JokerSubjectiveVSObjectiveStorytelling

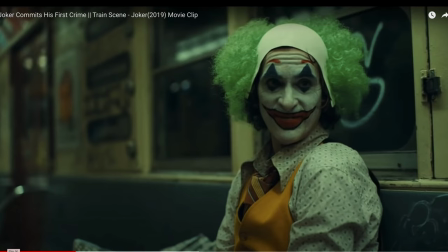and so we're back introducing the joker and now look he's looking forward watch his eyes dart between the two he looks back and forth quickly
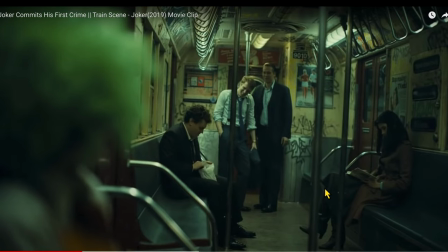and then eye dart is saying that he's paying attention he's watching what's happening as it's unfolding and as the camera cuts back between these two guys or we're back with the joker in the foreground so we're again we're experiencing storytelling with him we're not jumping over there and getting close up these guys the other thing I wanted to point out,
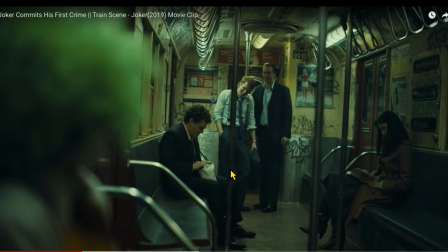and this is more of an art direction, costuming, and even a casting decision, is that this guy right here,
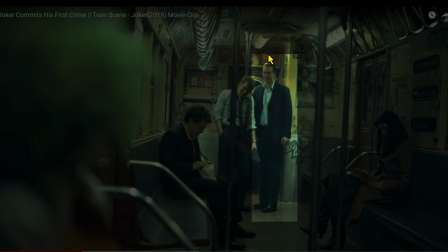the tallest guy with the old-fashioned Gordon Gekko hairstyle from the 80s, from that movie Wall Street, it's slick back.
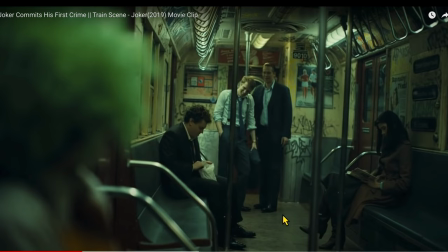He's actually the worst one. He's like the ringleader. He's the alpha. These other guys are a little goofier. His hair's messed up. This guy's kind of a little heavier, messed up hair. So these guys are like the betas to him being the alpha wolf and so even in the way they're dressed our attention
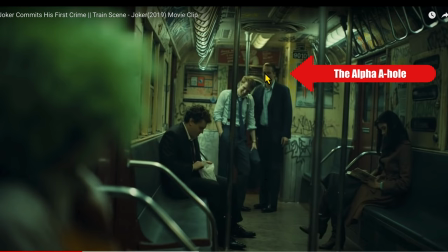is drawn to this guy here as the soon-to-become perpetrator so
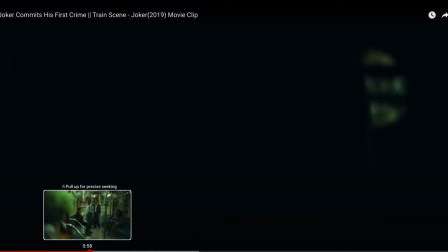and the other thing I want to point out this is not a subjective versus objective storytelling point but they really do a great job of burying the cuts
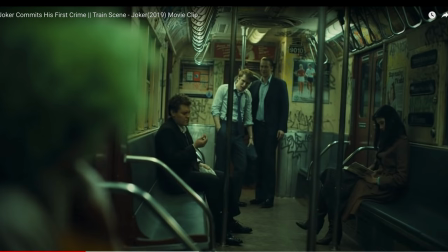when the power goes out on the in the train here so watch these cuts here between here and now we cut in closer and these
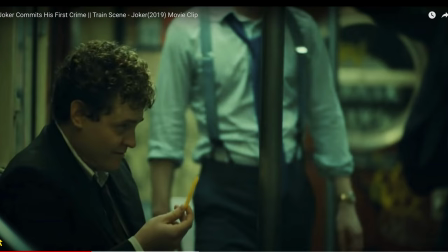cuts are a great way to sneak up and get closer but I still feel like because these foreground elements are so blurry including these poles it feels like these were shot on a long lens so we're not necessarily moving the camera between the Joker and these guys but we're still back with the
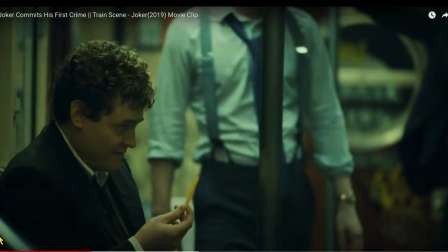Joker but the purpose of these shots and the big thing we have to realize when we're doing storyboards or we're telling a story is that every cut and
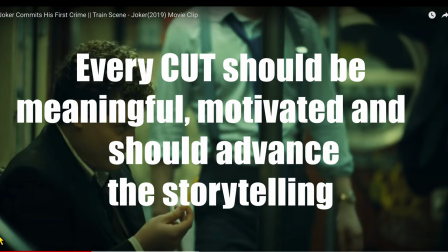every shot is in the movie or in the story for a specific reason and a great reason for having this close-up is to show
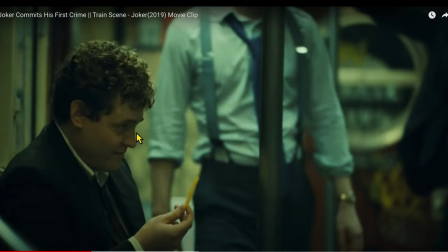the expression and show this predatory behavior and these types of behaviors and these types of expressions aren't going to be learned and aren't going to be seen very clearly from that very wide shot so there is a very good reason to cut in close for this
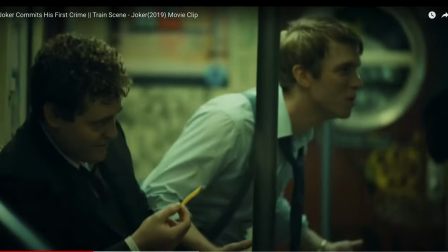story point so now we're getting here
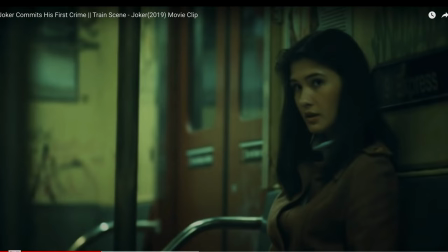we're focusing on these guys he throws it over there and then we pan over to her and as he throws it again another great way to motivate a camera move. We're following the French fry being thrown. So now, as we pan over and follow the fry going over to our woman, she's looking off at the Joker almost like, please help me.
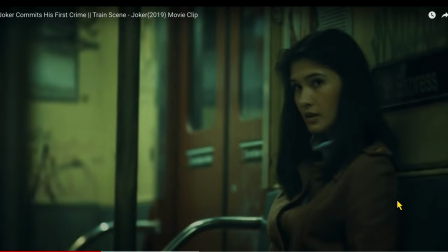This is a cry for help. She's looking to the one other person in the train, a sympathetic eye to help her. Okay, and we could also interpret this pan over almost like a point of view shot from the Joker. So we are perhaps experiencing this storytelling through the Joker's eyes even though
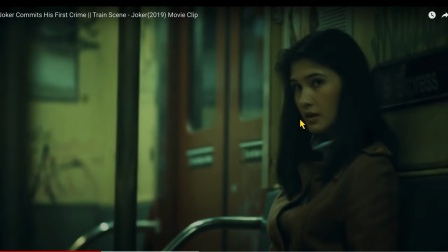her eye line seems to be a little off she's not looking directly in the camera but it feels almost like
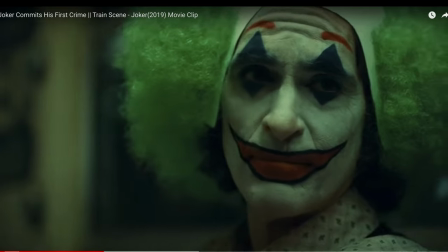that so now we're cutting to a reverse angle
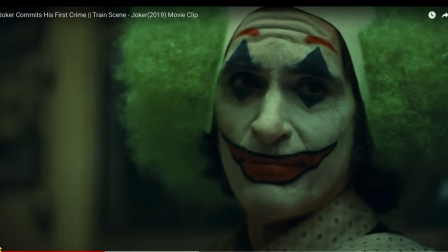almost like their eyes are meeting she's saying help me get me the frick out of this train get you know take care of these jerks and actually he ends up doing that but now we cut back to the joker and
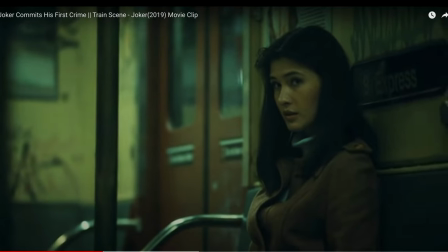we're going to rewind just a little bit and watch the sympathetic look from his eyes he looks back and forth and then he starts
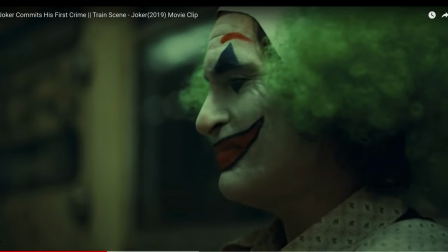to laugh and of course this is the beginning of the end for the other guys and of course we know that he has that affliction where he has that nervous laughter when he gets he has anxiety and fear so this this begins to draw the attention away from her onto him so now
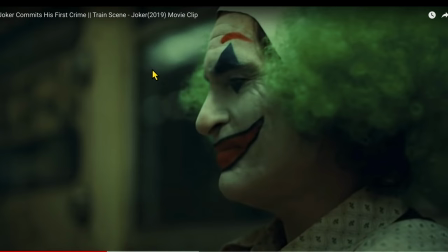we're on a reverse we're with him again we're telling his story we're closer on him in general than i think any other shots in the scene majority of the shots are on his face they're very very tight we're not really that close with those other guys in the background, meaning we're telling his story.
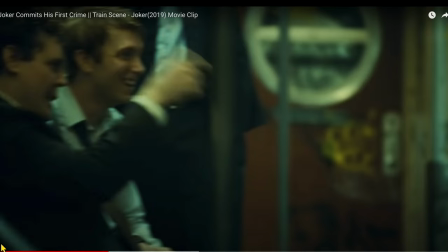So by him turning his head away from her, also, last thing I want to point out, or not, of many things, is that by having him turn his head away, he's sort of saying like, I can't answer your call. I'm sorry. I don't have it within me to do this. And we know from the opening of the movie, he got his ass kicked by those jerk kids who took a sign earlier.
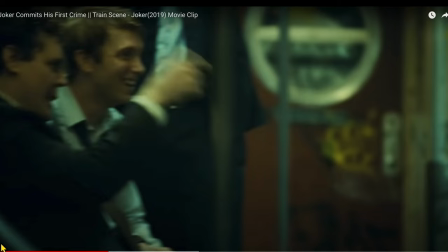So he knows he's not up for the task.
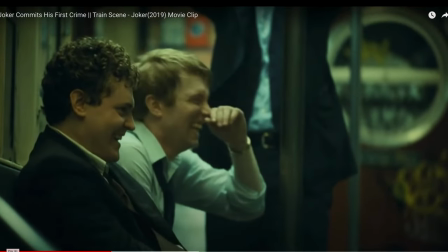so now we're back on this shot of those guys we're not necessarily looking through his eyes
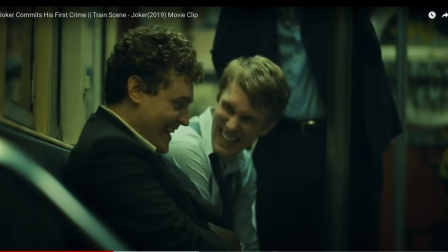but the great thing is we begin to hear the laugh we have heard other vocal cues or other audio cues earlier on in the scene where we're with the joker we hear these guys laughing we see them similarly we see these guys laughing we see them being complete
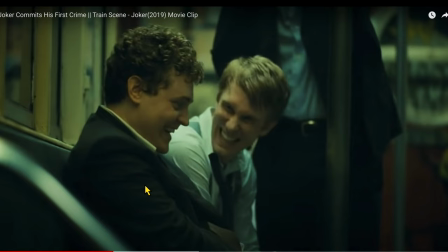assholes to that woman and the great thing about this shot is that their attention is focused on her and as we hear the Joker's laughter in the background their attention now turns to him it gets drawn to him and away from
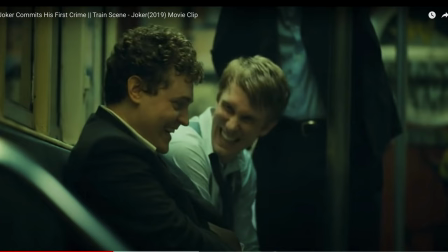them so this is a great shot that actually tells that story point very very clearly and look they stop and they look off camera and
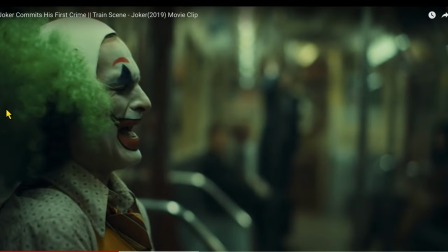now what I love about this shot is they could have clearly and very easily gone to a reverse angle,
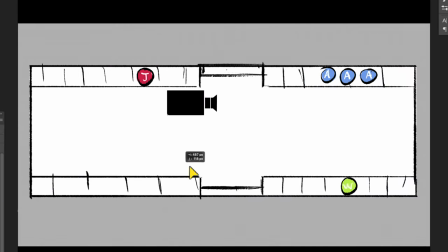which means what they could have done is they could have, after that close-up, that shot of those bad guys, and I think it's a long lens shot, but let's just say the camera's over here.
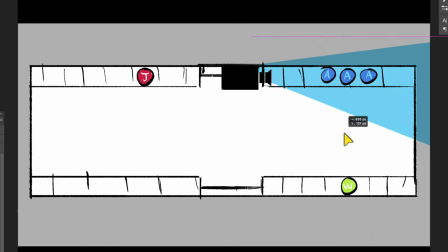We're filming those jerks looking at her very predatory, and then they turn to look at the Joker.
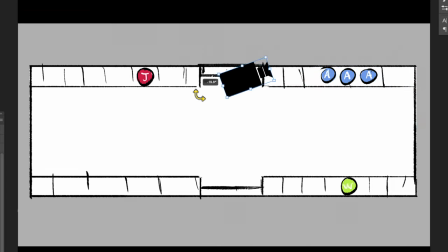What they could have done is very easily had the camera whip around like this and gone to a reverse of the Joker right
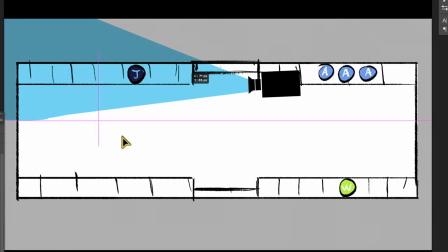here and shoot the Joker from this angle like this as if we were looking at the Joker from their perspective.
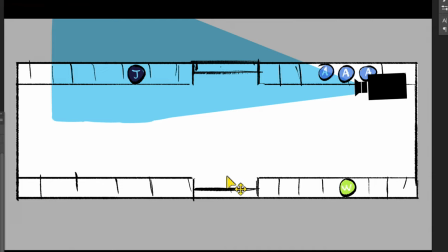They could even have shot an over-the-shoulder of those guys to see the Joker in the distance.
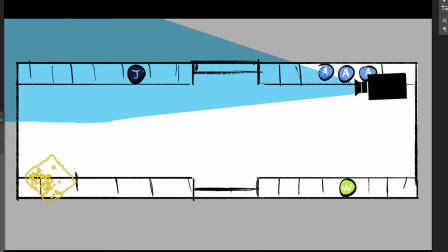And from one perspective, it could have made it feel like this guy's all alone in the distance. And that could have had actually an interesting feel. And it would look something like this.
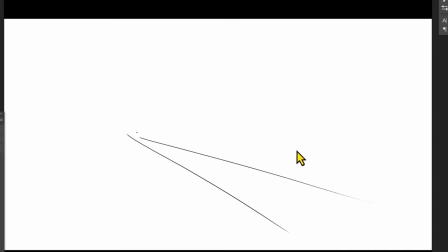Joker would be here at the very back. I'm going to just draw our floor real fast. Here's the wall of the train. These are seats.
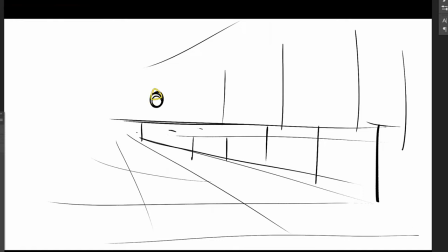And our joker is right here, laughing his butt off, nervously laughing his butt off.
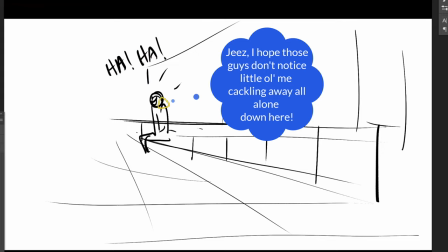So here he is right here.
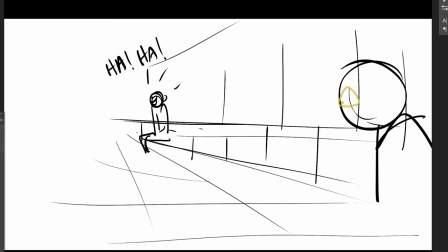And those guys, if they wanted to do overs, you could have had one of the curly hair guy here looking down like this.
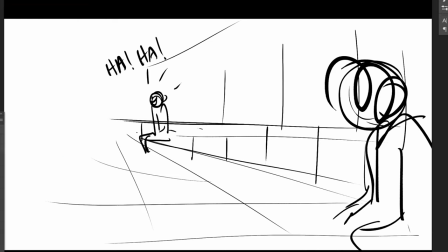So we're telling their story. And I don't know that we would have the woman in the shot. But the point is,
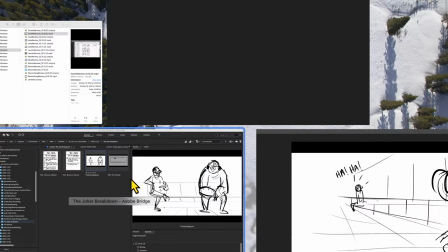they didn't do that. they actually I think brilliantly chose to go to him in the foreground
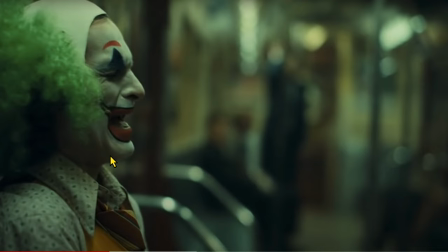with those jerks in the background and I love that because it's not telling their story it's
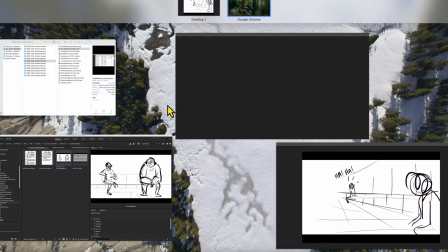telling his story so what did they do from an effective perspective what they did is they
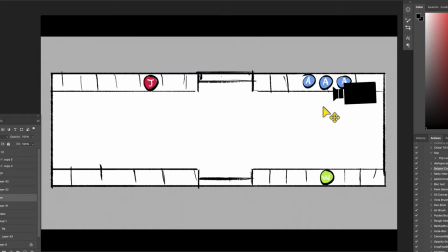just said we're going to bring the camera back over here like this and we're going to cut to looking
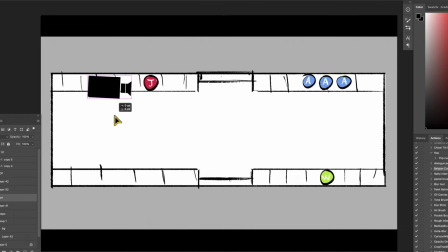at the joker in the foreground and put these in on a very focused lens so these guys are all thrown into soft focus in the background.
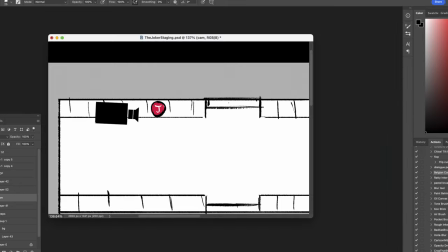So let's go back to the clip now. Now he's laughing.
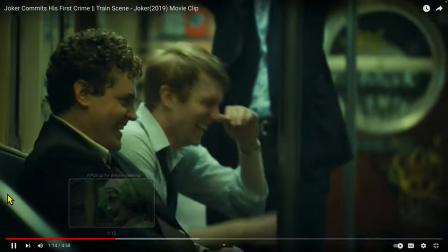Let's cut back there to see what it looks like again from them turning their heads and
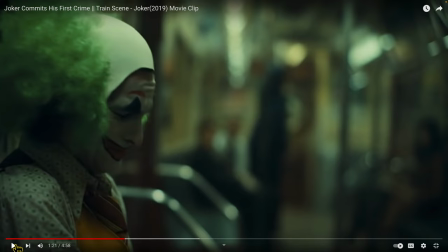cutting to the Joker in the foreground. So great. He's trying to cover his mouth. He knows he's going to get in trouble. And again, we're not shooting on a reverse. We're shooting him here. So we're telling his story with those guys in the background.